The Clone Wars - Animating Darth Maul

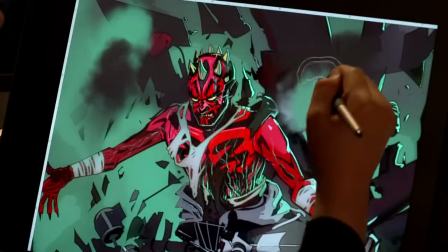(0:00)
Supervisor on Star Wars: The Clone Wars. I'm going to talk to you about how we brought Darth Maul back
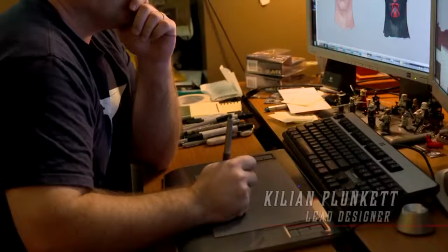(0:05)
onto the screen and use him as a new benchmark for how we do the animation on the show.
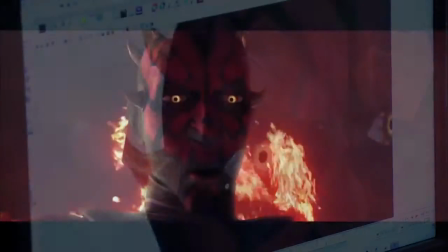(0:11)
And I'll show you a little bit about how we did that. We really needed him to show emotion a little bit more, show the anger in his face,
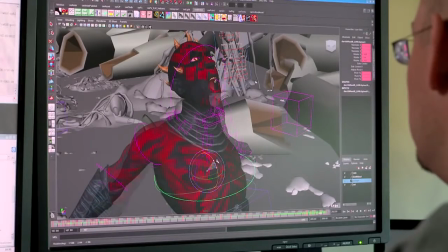(0:18)
or show the hatred towards the Jedi without turning on a lightsaber. And by doing that, we spent a lot of time with how we modeled him,
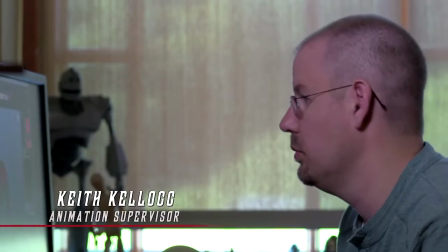(0:27)
how his facial rig was built so that the animators had a little bit more freedom to get the expressions that they need.
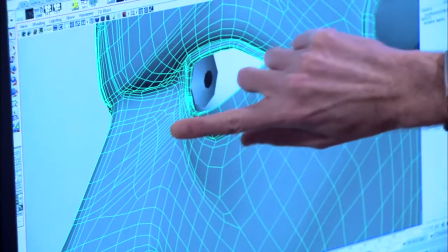(0:34)
We're starting to put a lot more attention into areas here where we know an influence is going to be,
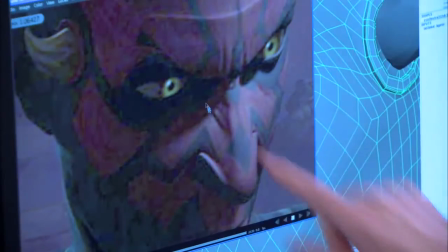(0:42)
and we knew he'd have a scrunchy nose, like this wrinkle right here.
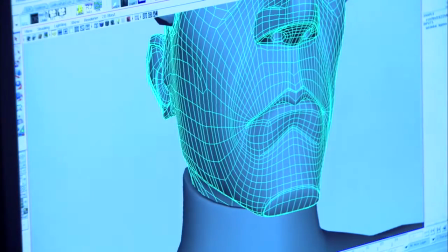(0:47)
So the same goes with his whole face. We put a lot of detail in with the mouse. There's a lot more flexibility.
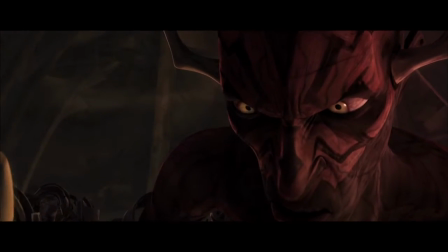(0:54)
We can make every vowel shape and every letter shape.
I must have revenge.
We designed very close to the original look of Darth Maul,
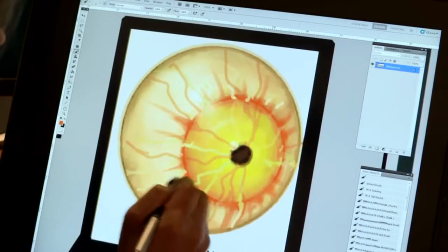(1:04)
with the look of the paint, with the look of his eye, the color of the horns, the shape of the horns.
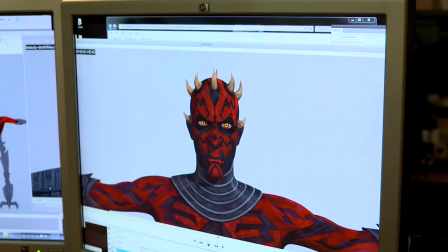(1:09)
So once that's all textured, about the same time this is happening, our 3D story team is putting together the story.
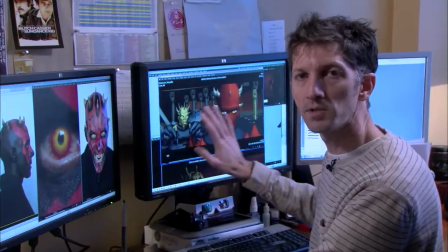(1:17)
Once this is all locked and we have the whole episode put together, we'll go ahead and animate.
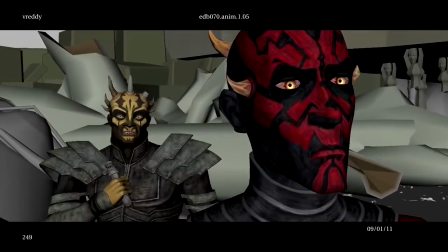(1:22)
And here you can see that same shot again, animated. And you can see the level of detail that's put into the expressions,
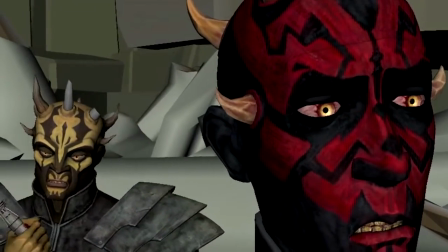(1:30)
the eye darts back and forth, the way his face moves now.
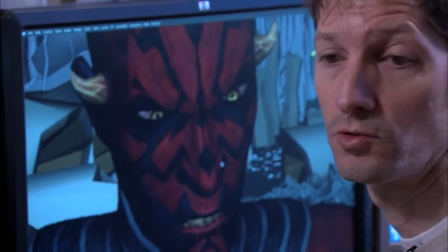(1:34)
That's very, very critical in trying to get a character to express the words he's saying.
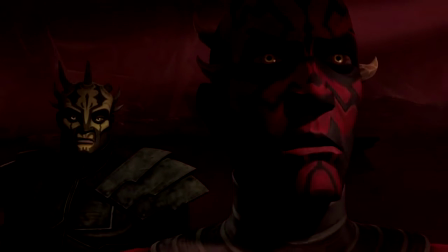(1:42)
So once the animation is done, what happens next is the lighting.
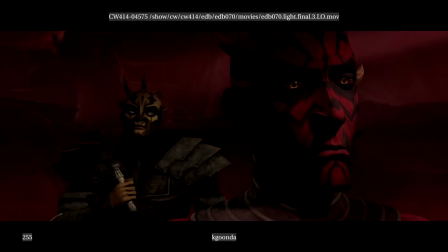(1:46)
We paint with light, because it's very important to recognize a character based off of its shape.
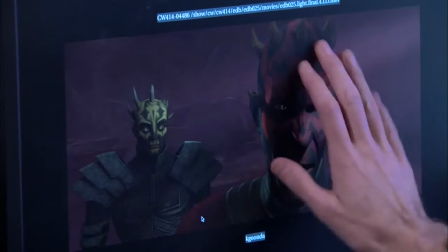(1:52)
And so what you do is you just put light where it's needed to help pull their shape out from the background and how to let them exist compositionally in frame.
My hatred kept my...
There's tricks that you can do in lighting that they usually do in live action.
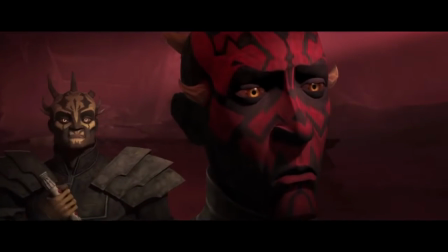(2:05)
And in the case of Darth Maul, we did that a lot with eye spec. When Darth Maul is thinking or wondering,
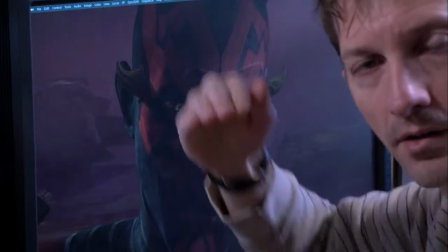(2:13)
I'll try and keep the eye spec above the 3 o'clock or 9 o'clock position.
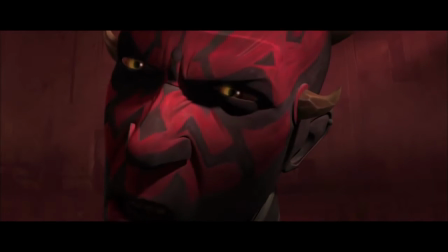(2:19)
If you look here, it doesn't make him look as mean or as angry, but then if you move the eye spec down to the 6 o'clock position,
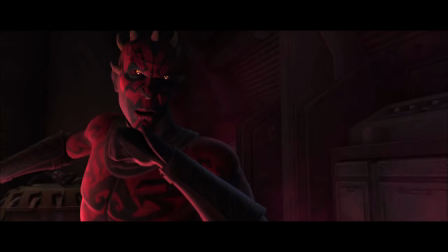(2:27)
you get a more violent look, more demonic. So look for that in the movies.
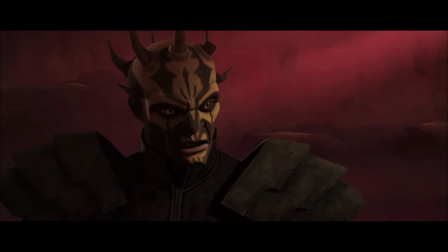(2:33)
You'll see it's a subtle little thing.
Then you must have your revenge, my brother.
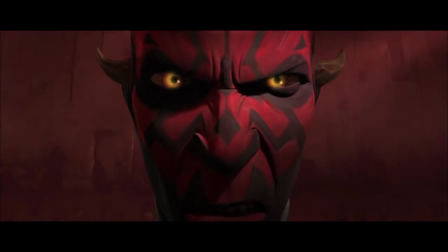(2:39) Yes, we shall start with revenge.
So that's how we brought Maul onto the Clone Wars. We're very excited about it. Everybody on the show, from when we found out we're doing it, we knew we'd be very excited.
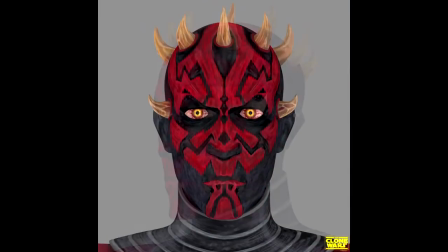(2:52)
They're episodes that I'm very proud of. I'm proud of the teams that worked on them, and extremely happy that we're able to continually bring some of these legacy Star Wars characters into Clone Wars. It's something that we as fans love to do, and hope you fans enjoy watching it too.